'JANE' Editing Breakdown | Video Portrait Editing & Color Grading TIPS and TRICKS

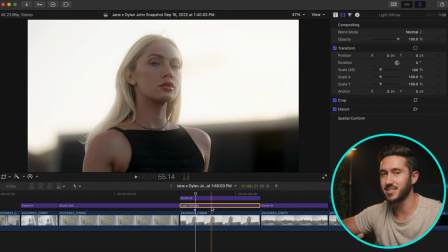If I turn this off and on, it looks a little unnatural, but I kind of liked it because it's it adds more of that dreamy look to it and it just adds some like a pro mist effect some halation to the brightest to the edges of the brightest parts of your shot once
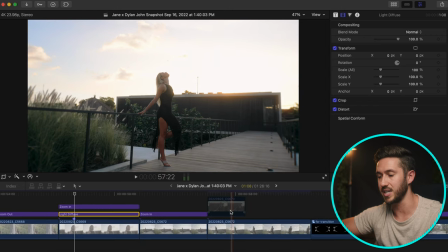again still using these zoom in titles to kind of add a little bit more dynamic motion into the shot these two shots are probably the
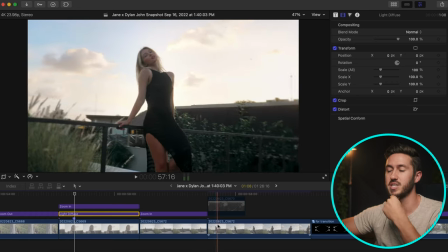two shots that i wish i could redo just because i they're too similar to each other and they're back to back it may actually even i don't think
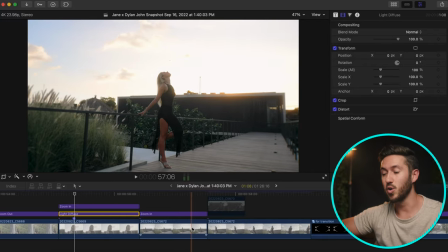it's the same shot but normally you'd want another shot, maybe like a close-up of her after this or maybe a detail shot and then you come with this shot next because
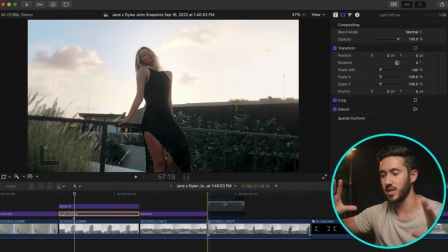you don't want two shots that are kind of a similar focal length and so similar to be right next to each
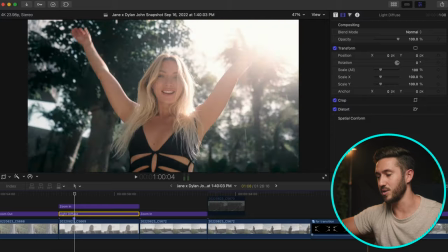other and so that's probably a regret of mine.
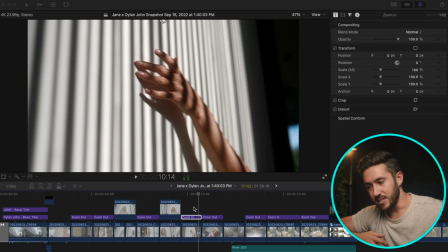So something I do a lot and I mentioned this in my last editing breakdown is I try to make sure that my shots are matched up based on,
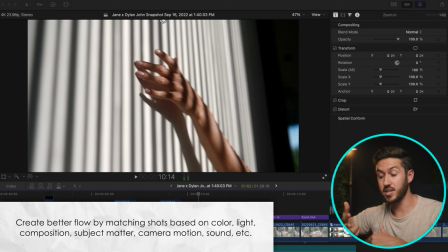could be composition, color, subject matter, audio, motion of the camera, and this helps your shots flow a lot, lot better.
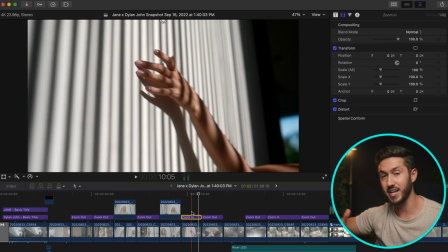And particularly in this video, and I guess every video I do, I make sure,
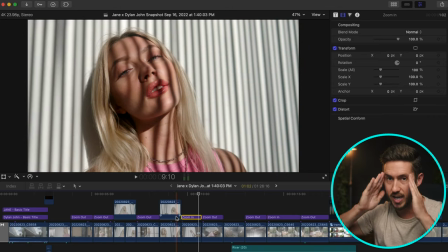especially with fast cuts, that your eyes are not moving too much on the screen. Because if you're having to look in like the left corner for someone's face and then all of a sudden the next shot is quickly like bottom right and stuff and then it cuts to another shot,
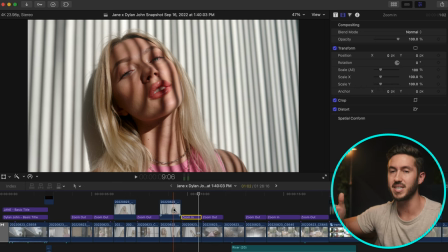you're going to be like, oh, what just happened? Like you weren't able to focus in on the subject and you may or may not recognize that, but subconsciously you will think that the video just didn't work. So that's something that you can focus on is making sure, especially with fast cuts, this is mainly for fast cuts,
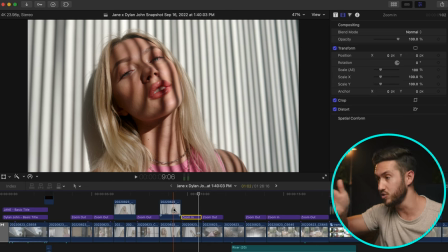that your subject's eyes are not having to move too much to find the subject for example in this one i think i may have a better example here but something i do a
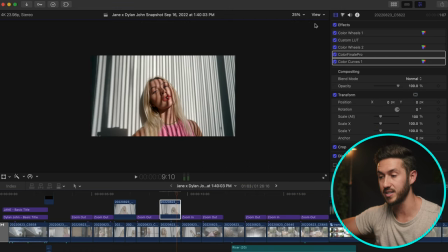lot and in in really in this video is reframe my shots this one particularly because you can see my camera right there but
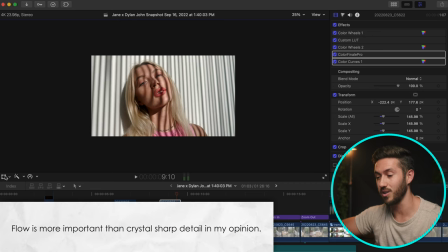um what i'll do is i'll scale in yes that's going to degrade the quality so what i did here was i scaled in and part of the reason i did
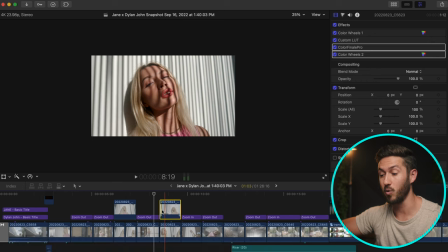that was because this shot that I wanted to be before, she is much higher in the frame. I don't think I adjusted this composition, but maybe a little bit. But so if I take this off, I'll reset that.
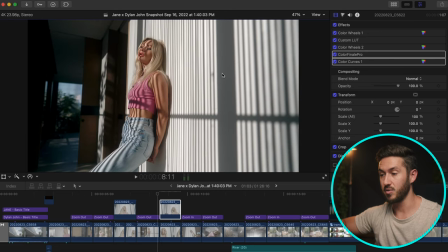And if I go back and forth, right, you're having to look up and then look down. And if I play this out fast speed, it just doesn't it doesn't flow well.
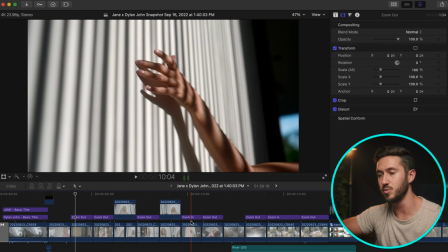Yeah. So just try and remember that if you need to scale in to match where your subjects eyes should be looking.
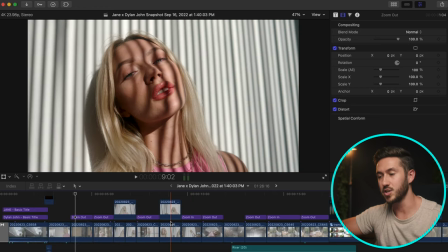I suggest doing so even if it degrades the quality a little bit. But I love these shots.
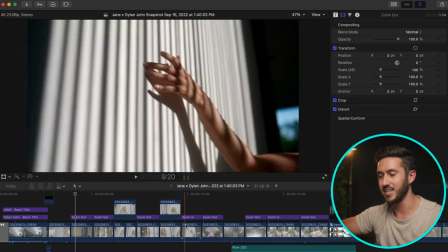They have these wooden boards in front of the windows and it just leads to perfect, beautiful texture on your subject.
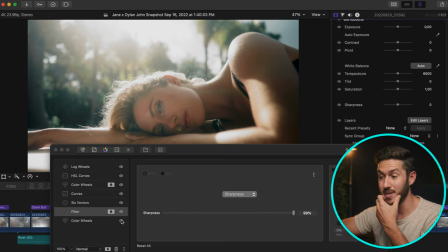I loved it. Last thing about color grading, I spent a lot of time making sure that every little thing works well.
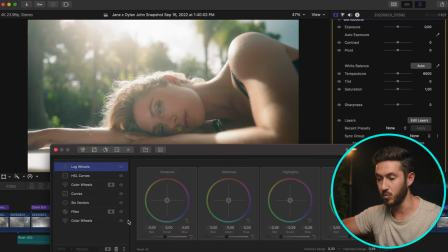And so if I turn all these off and we just go one by one. Looks like I added contrast and sat here.
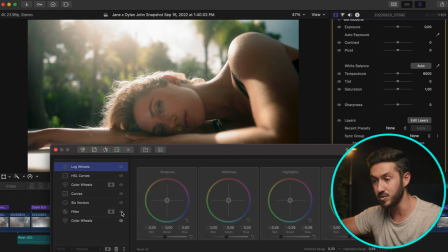Filter is to sharpen her eyes because I think I'm focusing on her hair and her eyes are out of focus.
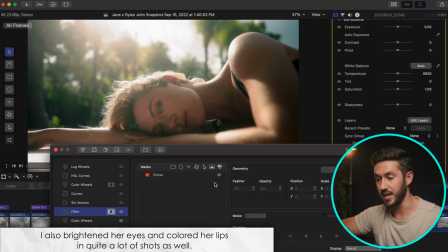And so here I used trackable shape masks in Color Finale and tracked it on this main eye that you'd be looking at and then sharpened it.
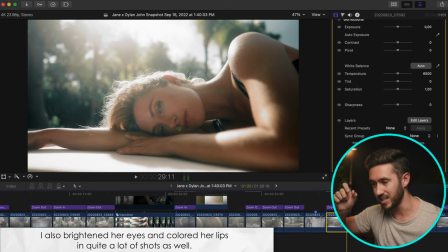I spent quite a lot of time adjusting specific things in the shot.
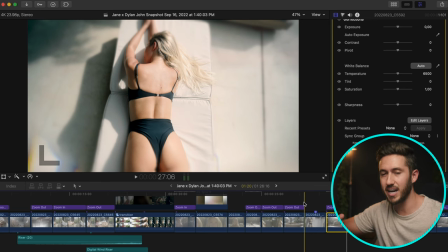And I actually had to murder my darlings here because I shot an entirely separate scene in a movie room in the house.
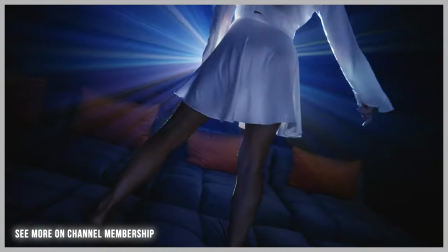And it was really, really cool. I'll show a shot or two where I'm shooting into a projector and we had a vape pen and used it to create
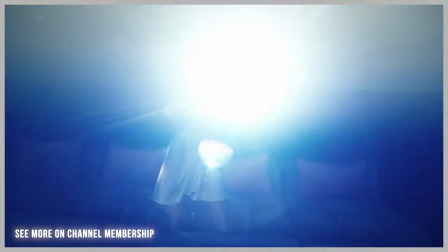like a haze basically that will cause these light rays from the projector to really show up.
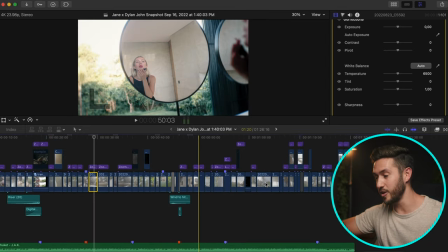But I couldn't fit it. I couldn't fit it in this minute 30 video. And so I had to cut it out entirely.